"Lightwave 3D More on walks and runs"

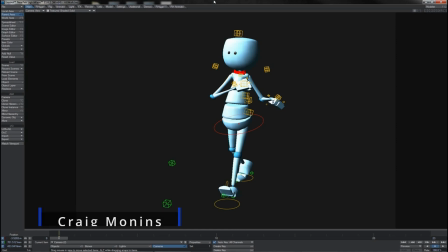In the last couple of videos then, we've seen a couple of slightly different walks, but very similar in many respects. And of course we've seen the different workflows for how you can approach, sticking a walk cycle together. Even though the two walks were different and the approaches were different,
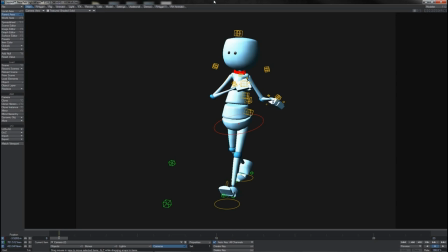what we generally saw was that the basic body mechanics going on are really what represents what can be called the normal walk cycle, or the most general walk cycle. Now, whilst this is all well and good, it doesn't always apply.
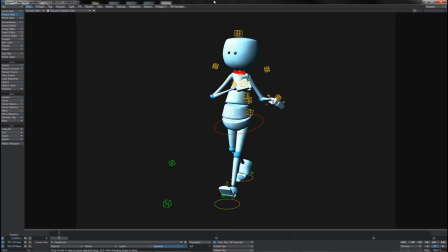A great deal of the time, what a walk needs to do is going to come down not just to the mood of the character, but to the character themselves. And so even though we've seen this normal mechanic, you must understand that there are actually a huge variety of mechanics that can be applied to different walk cycles.
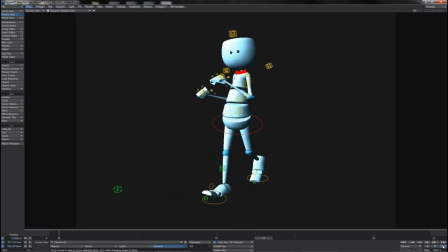So here we've got a little guy, and he's doing a walk cycle as well, and he's doing this funny little strut.
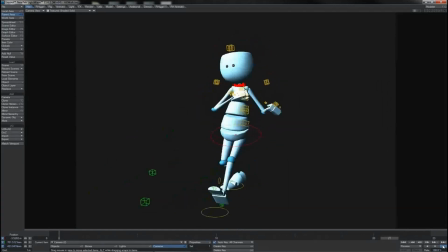It's very nice, it's very smooth, it's very cartoony.
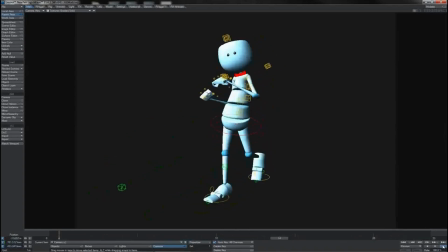And for the most part, to look at it, it seems that other than, a couple of changes in pose, we have broadly the same mechanic going on. And we do in certain areas. If we look at the actions of the toes and the feet and how they lift and peel and, step to step to step, we've got an awful lot of the same stuff going on.
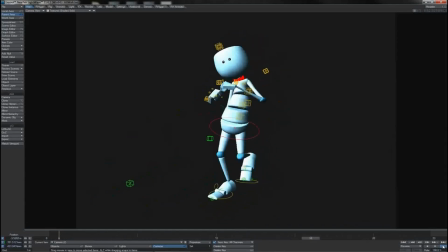If we look at the swing of the hip, we see that even though it's more exaggerated than that we've done so far, it's still broadly the same. He clicks up on the side of the foot that's carrying the weight and tips down on the side of the foot that's lifted up, and so on, and he swings or pushes side to side on his X channel, and so on.
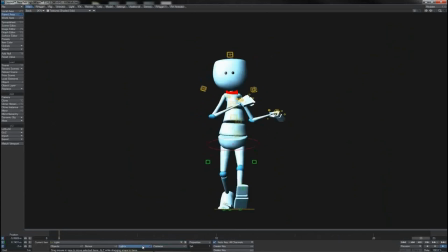However, there are things that are quite different. Notice, of course, what his head is doing.
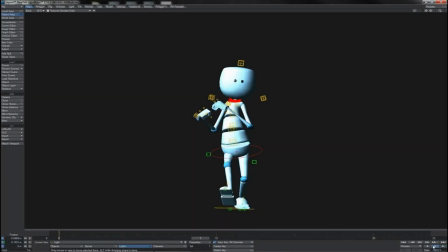Normally, or when we saw it before, we were keeping the head at sort of a level. It was counteracting the bend in the spine and the hip. Notice here that the head is going completely along with this curve of the spine.
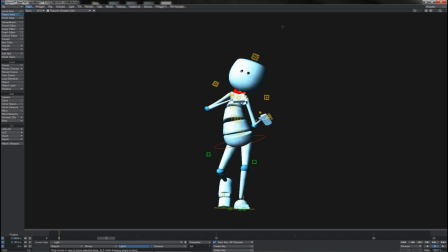So we're getting this arc and this curve in his shape.
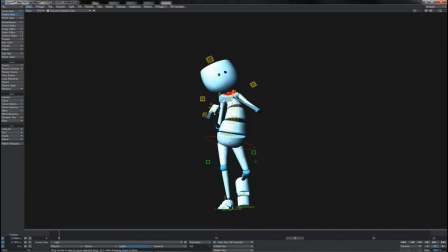And so as, of course, he goes from side to side, we get this bobbing action taking place on the head here.
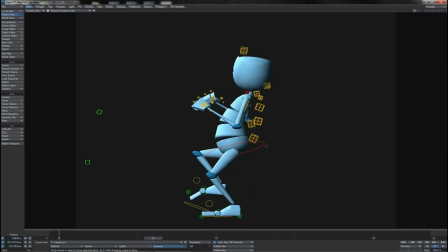Also notice what the root item is doing.
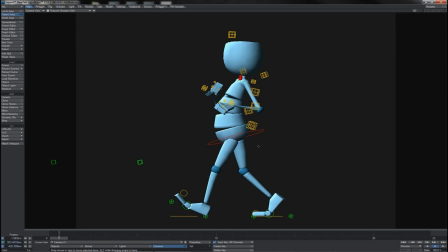Of course, what we saw before was that when he's at the extreme, when the legs are spaced far apart, the root is slightly down. It does a little dip as he catches his weight. But during the passing position, as his, contacting leg straightens out, his root or his hip goes up.
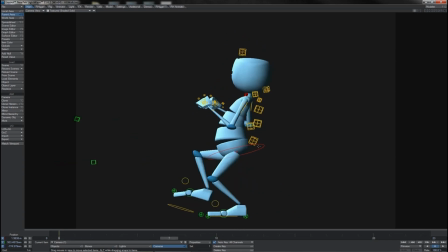But notice here we've got the exact opposite taking place. As we hit the passing position, the hip is low.
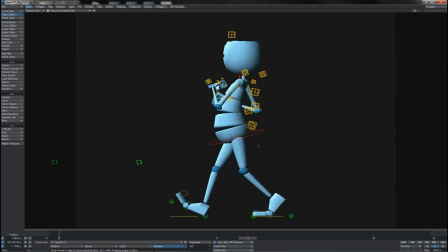As we hit the extreme, the hip is high. It is completely the opposite mechanic to what we have seen so far, but look at the difference that it makes to the walk.
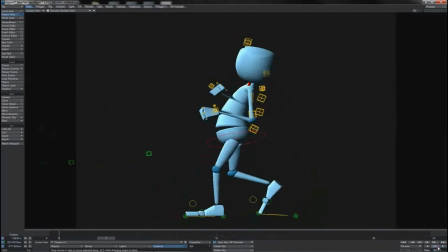It gives him this little strut motion. Also, of course, notice where we carry the body in relation to the legs.
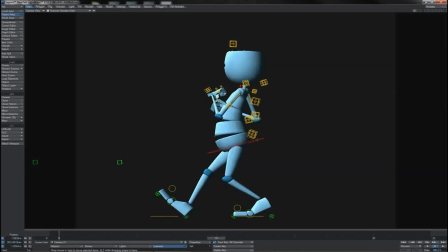The body is set further back. Previously, of course, we were talking about creating this sense of, momentum and whatnot, and we're carrying the root forwards of the legs like that. So of course he's constantly pushing himself forwards, but here he's not. He's dragging himself along from behind.
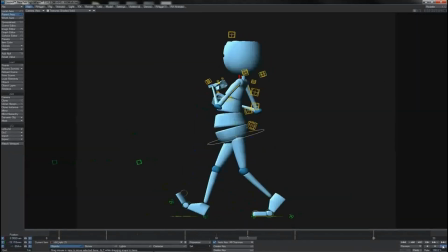It's completely the opposite. And yet, in spite of these differences, these complete opposite differences in these respects, it works. And we get a totally different sense of the character from it. Notice also, of course, what the arms are doing.
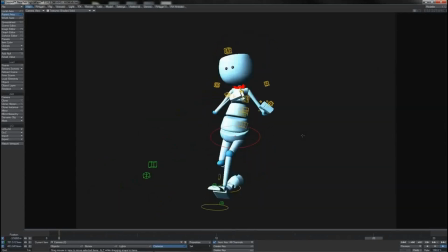They're doing this little shake side to side. They're not actually swinging backwards. The basic mechanic is still the same. The left arm swings back as the left leg comes forward, and vice versa for the right. The arms and legs swing in opposition. But notice that he's keeping his elbows tight.
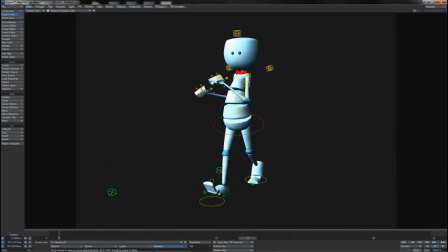They're not really coming out. What we can also see, if we actually take a look at the keyframes for the upper arm and the elbow, is we see that they are in sync with one another. We've got no overlap here. Why? Because he's holding his arms tight together in this little strut.